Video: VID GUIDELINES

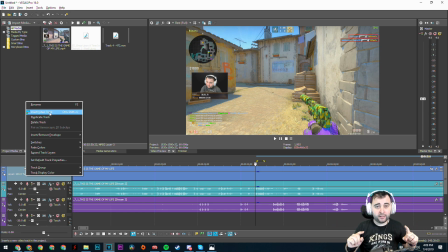8:09 That's because on the bottom, YouTube has the controls and timeline and play, and at the top they have that kind of screen that puts the title and whatnot. The text should be clear, and don't use colors that don't really complement each other.
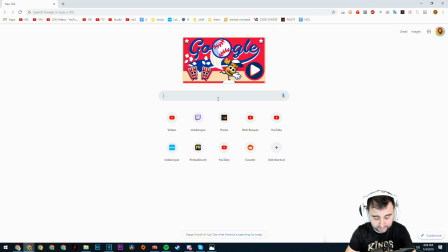8:22 If you want to up your text skills, then just type in something like modern
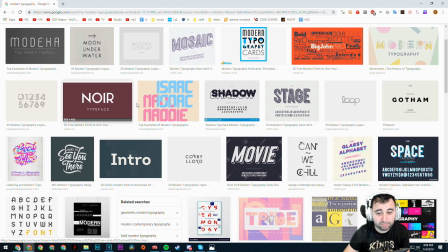8:27 typography and just go to images and just get inspired by some of this text, some of the you know,
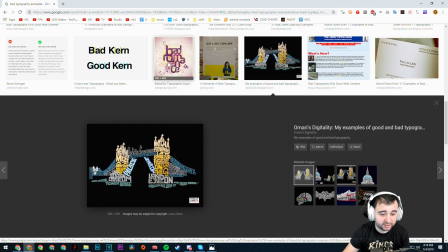8:33 effects they use. Something like this font and this text effect, it wouldn't be understandable.
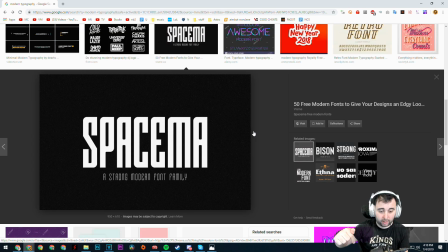8:38 Something simple, strong, a little bit of drop shadow or outline.
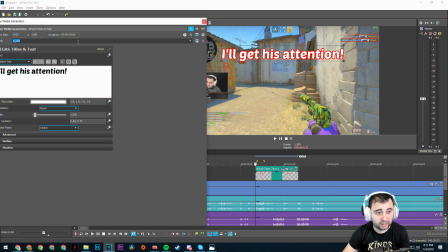8:43 I think this type looks really good, and you know, I have like a few different, you know, saved versions of it that I can just kind of pick. So you can probably just save a couple of presets and use those. A bad example would be this right here.
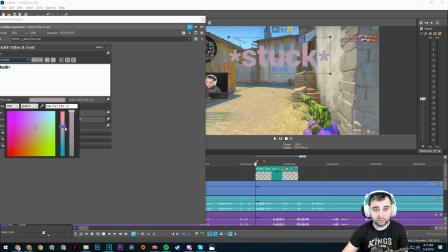8:58 Like that's not a good font. This is even worse. So you want to make it simple and easy to read, especially on phones.
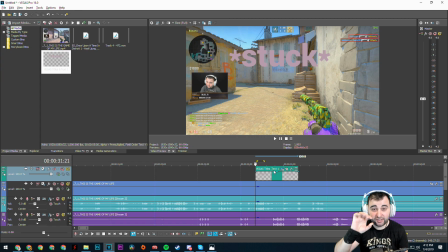9:05 That's 60% of the people watching on their phones. They gotta be able to read. As far as how you animate it and elevate it, that's totally up to you. Timeline, energy, sound, audience, text. Now, if you guys ever need anything, just ask me. If you're ever editing something and you get an idea and you don't have the footage for that, just get in touch with me.
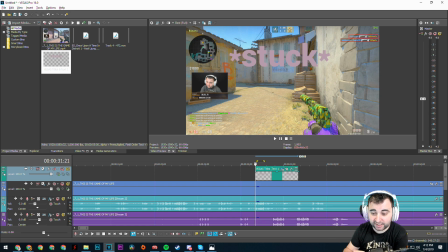9:22 If you need me to record a voiceover, if you need me to record a little skit or something with my webcam, just get in touch with me and I'll get it done. If we can get your idea taken to the next level, make the video that much funnier, that much better, I'll gladly help you out. You're not stuck with the footage that you get. If we can take it to the next level and have the best videos on YouTube, let's do it. Continuity.
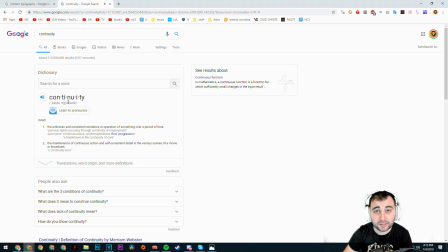9:42 Timeline, energy, sound, audience, text, ask. continuity. That just means to be constant and consistent.
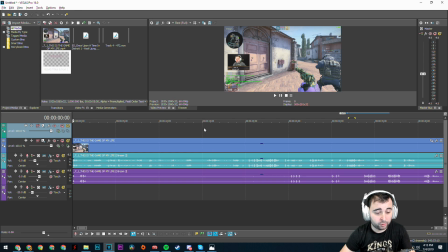9:49 The viewer doesn't know what you know when you're watching this video. So if you go from round 1 and then cut into round 2,
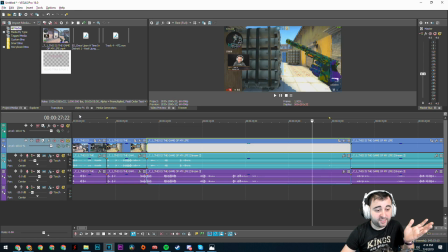9:57 then go into round 3 all in a couple of seconds, then the viewer might not know what's going on and get confused.
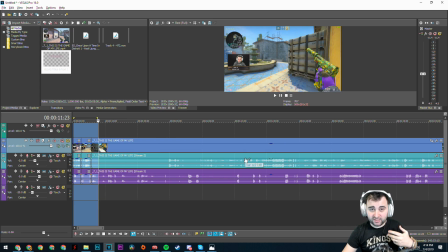10:03 For you who are editing this footage, you're gonna see it all and spend a couple hours on it, so you know it 100%. But the viewer has to take in a lot of new information, so you gotta help them stay on track with the timeline.
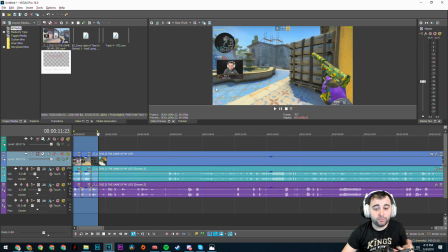10:14 You can zoom in on the score or zoom in on me talking about the round, whatever it is, just help them keep informed of where they are in the gameplay, because the whole point of this is taken from the beginning all the way to the end.
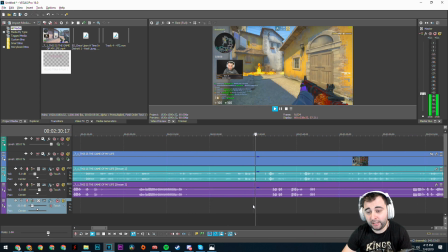10:24 One thing that I do, especially in the rounds that I die, is, you know, I'll show the gameplay of how the game is going,
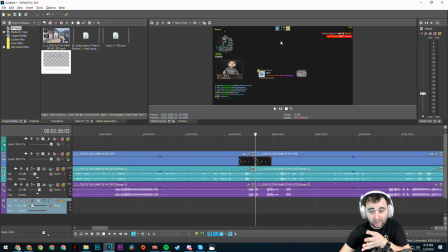10:30 and then if I end up dying while it's still on this death screen,
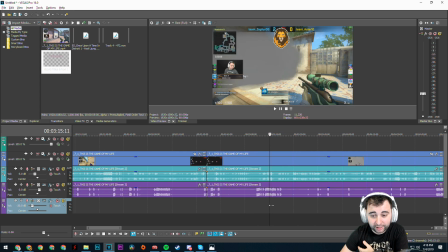10:34 I will skip to wherever the round's about to end, which actually happens with my teammate dying,
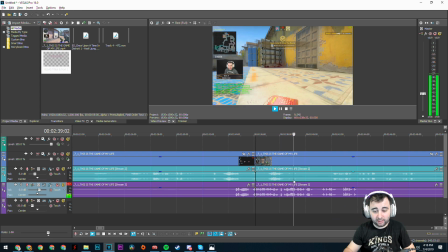10:40 and then they can see how the round is gonna end, and then we can go into the next round.
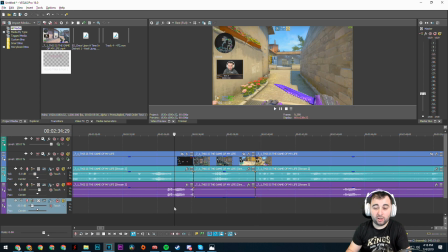10:45 If I'm talking here, then just simply mute this, because all they care is how the gameplay is happening.
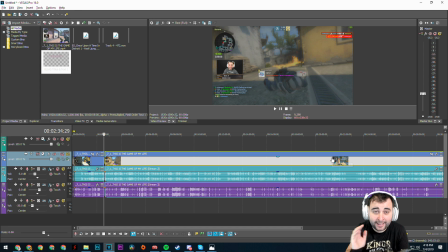10:50 Some of these gameplays are very long. Not every single round needs to be in the video.
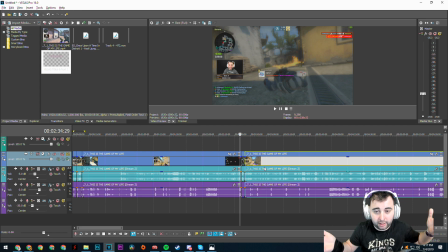10:56 If it's boring, nothing happens, the viewer can't get anything from it other than just me looking for enemies and not being able to find them, then don't put it in.
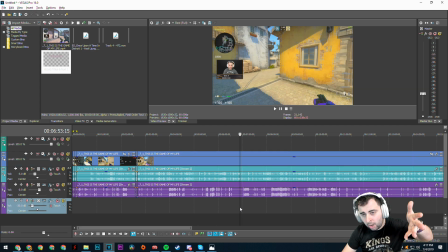11:03 But if you skip a lot of these rounds, just try to figure out a way to kind of let the viewer know where you are in the gameplay, because they're following me along in the game that I'm playing.
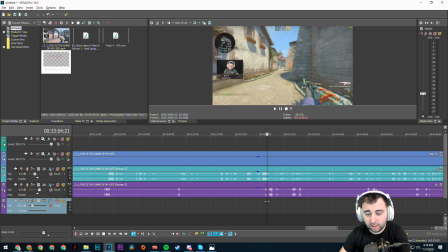11:12 For example, we have this round here towards the end where I thought it was a pretty good round.
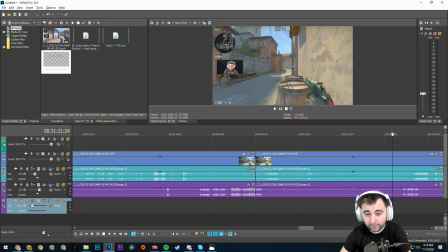11:18 Nothing happens for a very long time. Here, let me make this a bit smaller.
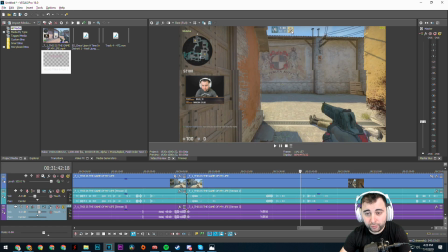11:23 Nothing happens for a very long time. 2 versus 4. So it's me and a teammate against 4. And you can see that it's all this while here, nothing happens. It's like 30 something seconds.
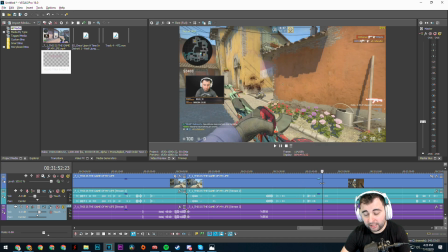11:35 And then I get a Huandig, really cool. Then my teammate dies and it's a 1v3.
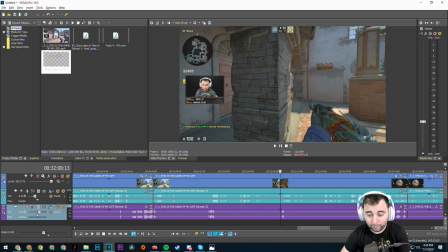11:40 And then nothing happens for a very long time. I go plant a bomb, you know, and I fall back.
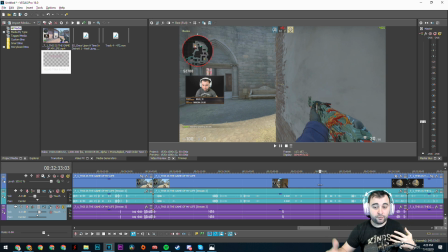11:45 So you kind of want to like edit that down kind of to let the viewer know that it's a 1v3. It's kind of a clutch situation. It's kind of like building up.
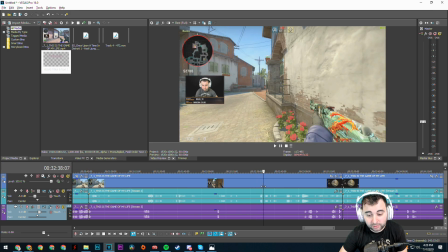11:53 And then luckily, you know, I'm able to, you know, get 2 of them down here and spawn.
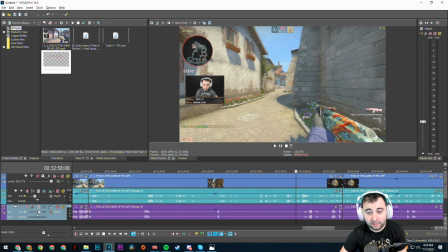11:59 And then the last guy, I play around with him as he's defusing the bomb and I clutch the round.
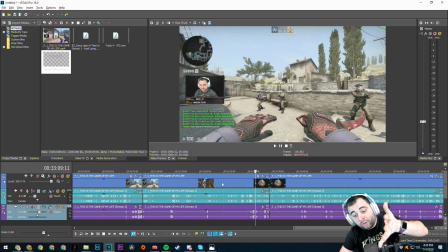12:04 But this is a very long round to show unedited. So we got to edit it down in a way that still shows everything that's happening without taking too much from it.
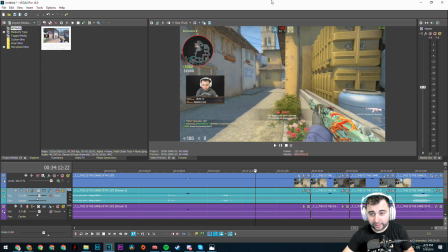12:14 I just thought about this, you know, right here, it's a 1v3.